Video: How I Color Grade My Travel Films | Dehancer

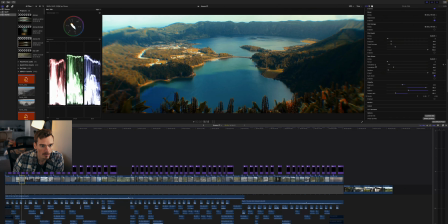(32:37)
With that said, this is kind of what I've found works extremely well in terms of coloring for projects going forward. Now, something else that I wanted to mention too is with this Azores trip, I had something in mind.
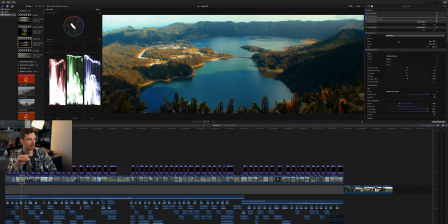(32:56)
I had this idea going before we even had the trip to plan, really. Like when we mentioned we want to go to Azores, I was like, okay, I've got some shots that I think I would want to get. I wanted to kind of not replicate, but emulate some of the shots from the creator.
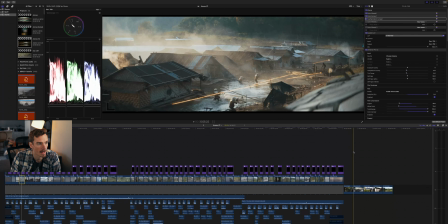(33:15)
And with that, I just liked the greens that they had. Just using the actual location. I mean, they also used an FX3, not that that matters or anything, but
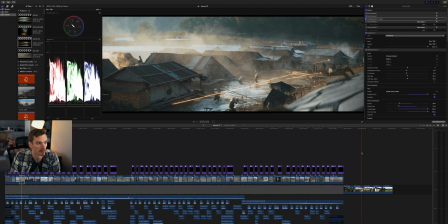(33:30)
just using the location and seeing what they were able to get without really any lights per se.
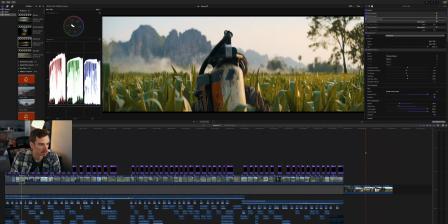(33:35)
I mean, I know they used lights and everything, but just to see what I could get and try and make it as similar as possible. I mean, as you can see, they've got loads of grain here. And I was like, okay, let's just pump that up.
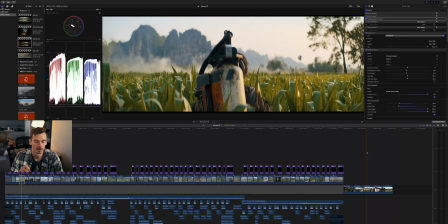(33:50)
That's why I switched from my custom film grain to the just 70mm one, because I was like, okay, let's just chuck it in and make this look more like, I guess, a movie, if you will, but giving it those film-like qualities.
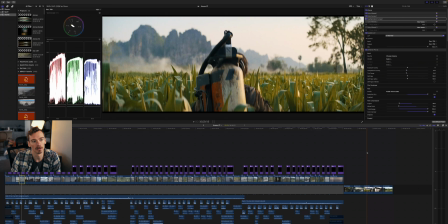(34:05)
So that's something, as we go throughout this, you'll see a little bit more of, especially pulling from shots like this,
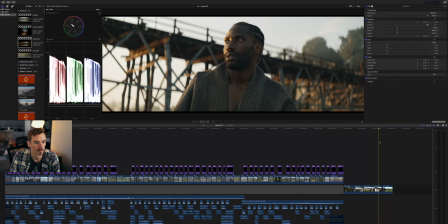(34:11)
just having that glow of the sun and everything, and yeah, just like the greens and all that.
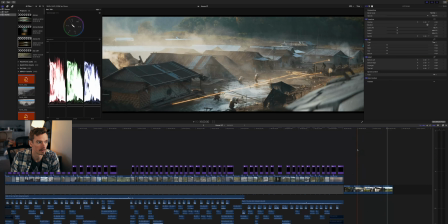(34:20)
So just looking through these, this is kind of the look, the style that I was going for when I was
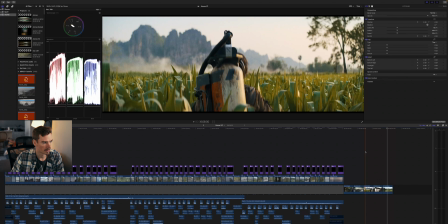(34:27)
coloring the travel film, and what I had in mind, months in advance before we actually went here.
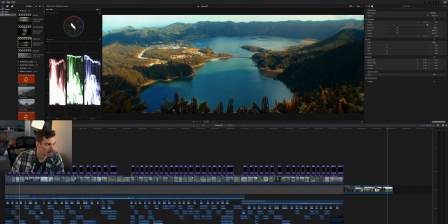(34:35)
So back to this shot, you can kind of see how this is playing out,
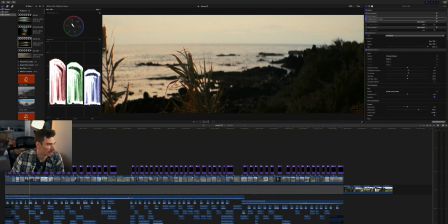(34:40)
just using the natural location, the natural sunlight and everything. I mean, that's where the FX3 came in handy, because I'm pretty sure this was shot at 12,800 ISO. Here you can see the halation for sure.
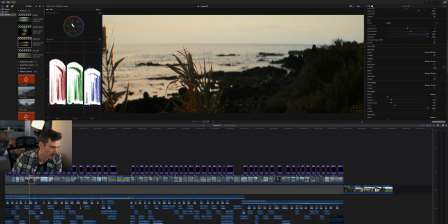(34:55)
So if you look at the plant here in the middle left of frame, if you look at the edges of it, you can really see how the halation is affecting the blades there,
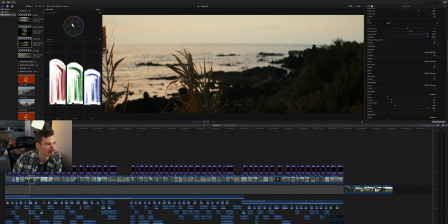(35:09)
where it's just got like that, I guess, chromatic aberration that is added because of the halation here. So if I don't want that, I could get rid of it pretty easily. Same with bloom. Just like, okay, without having to have a filter screwed on or anything, it's like, okay, I can just add that if I want it.
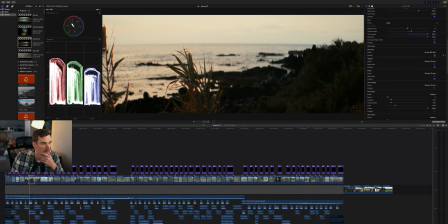(35:29)
And same with the grain as well. It's just like, okay, clean image or add in some grain. And what you'll notice too is, especially, the grain helps with skies so much. You can see here on the IRE, it's very like flat,
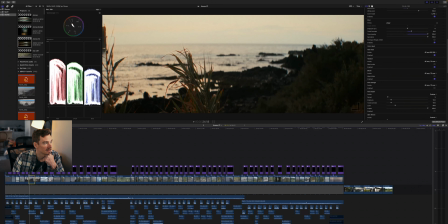(35:49)
but when you add in the film grain, it kind of divvies this up and makes the range of the highlights a little bit more sporadic as the grain just kind of goes across.
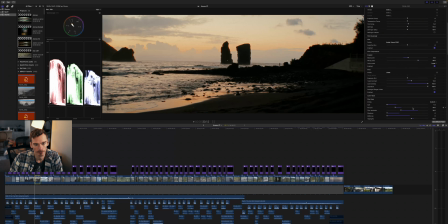(36:03)
Oh yeah, and then like here you can see as well, using the color density, that really brings out the orange of the sky, because without it, you kind of lose that detail.
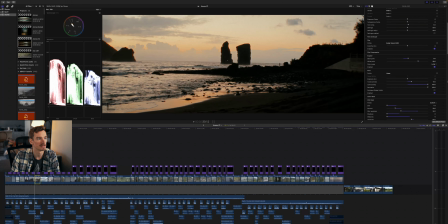(36:18)
Whereas if you add it in, it just brings it out a little bit more, and you can see some more of the remjet
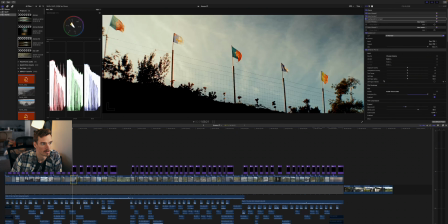(36:26)
rim along these rocks here. Here's another one of my probably favorite shots from the film. This I just stopped off on the side of the road, but you've got the film grain going on with flags flapping in the wind. The halation really helps add the on the left side of the frame here.